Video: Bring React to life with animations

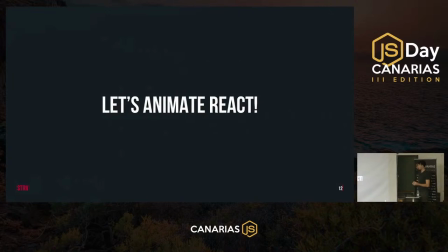4:24 So let's talk about the options that we have when animating in React. We'll start with something simple, such as CSS animations.
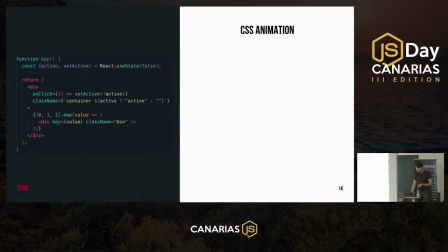4:35 So let's take a look at this sample component. Here we have a local state that tracks whether the component is active or not active, which is just the boolean flag. Then we toggle active class on the container div.
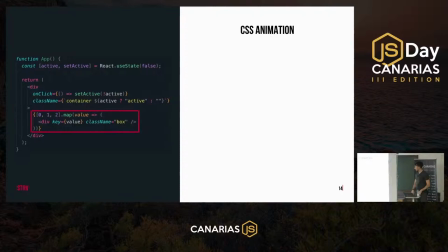4:54 And we render three child elements inside of this container. So the element looks kind of like this. so let's say first we want to animate the background of the container what we can do is to define a new background color for the
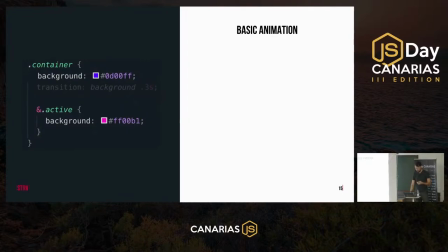5:13 container when it's active when it has active class and then just use transition property specifying the CSS property that we want to animate and the duration of the
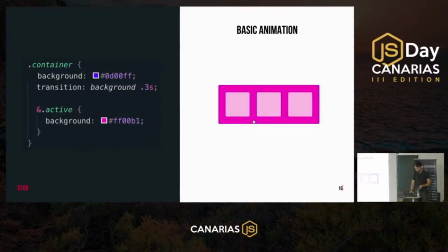5:24 animation and we get something like this we can make things more interesting
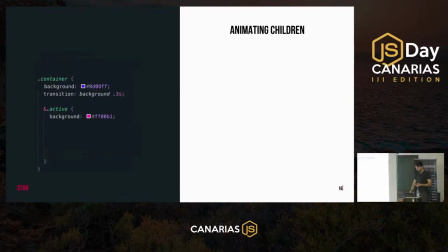5:30 and propagate animation down to its children so first we'll define the same transition property for the box elements so one of those three boxes inside the container and when this box is inside of active container we're going to change its
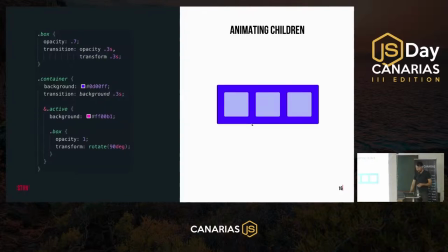5:49 opacity and rotate it 90 degrees and we get this result.
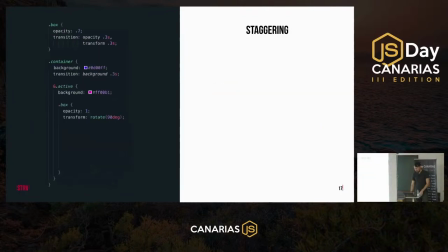5:54 We can make this example even more interesting by adding staggering animation. We can use pseudo class selectors as nth child to add
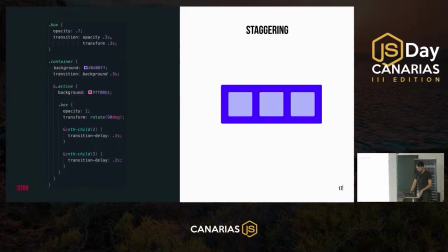6:07 transitional delay property to the second and the third box and this is the result we get. So as you can see with just a few lines of CSS we managed to create quite a complex animation but it still looks very rigid and unnatural
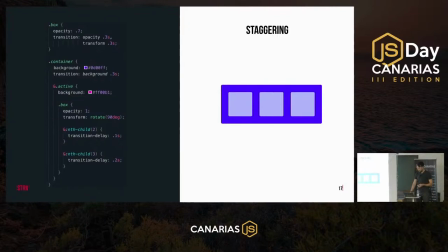6:27 and the way to fix that is by using an easing function easing
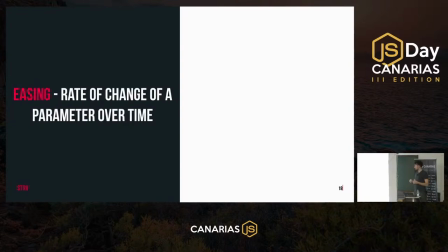6:33 is a function that describes the rate of change of the animatable parameter over time by default we have linear animation so for
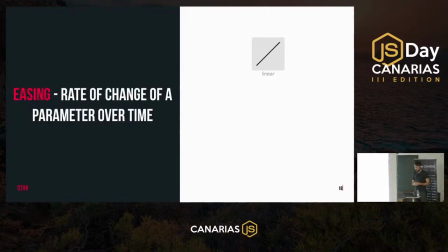6:47 over the duration of the whole animation this is it's not it doesn't look very natural because nothing in real life moves in this manner so we can use easings like ease in and ease out where we have acceleration in the beginning
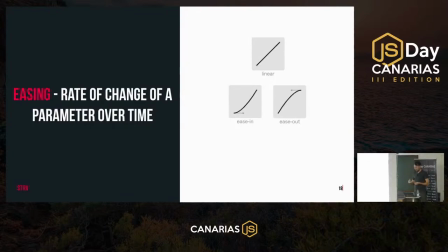7:06 and constant speed by the end or the other way around where we move at the constant speed and then we have deceleration in the end or we can also use a custom busier function where we can specify speed curve
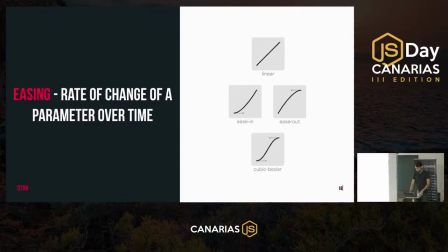7:21 in whatever shape that we want and easings
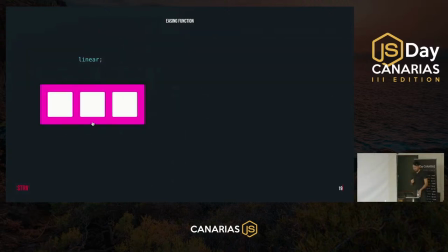7:27 are very powerful because they help us create the illusion of things moving slower or faster this is the example we've just created that uses linear
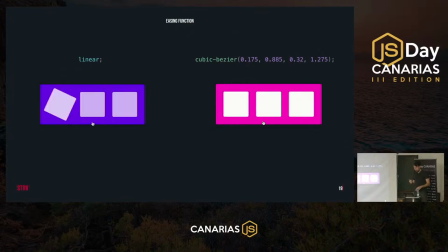7:38 easing and this is the same animation that uses a custom cubic Bezier function. It looks more alive and it appears to be faster but total duration of both animations is the same. This particular cubic Bezier function
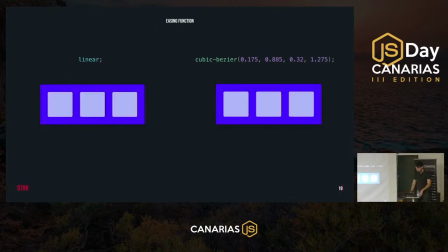7:56 uses two important animation principles that I want to emphasize and those are called anticipation and overshooting.
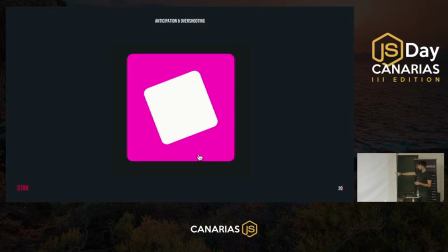8:05 So here I have a zoomed-in version and that is running at our slowest speed. And as you can see before, rotating 90 degrees clockwise, the box swivels a tiny bit to the left first and then it rotates to the right. So that's anticipation.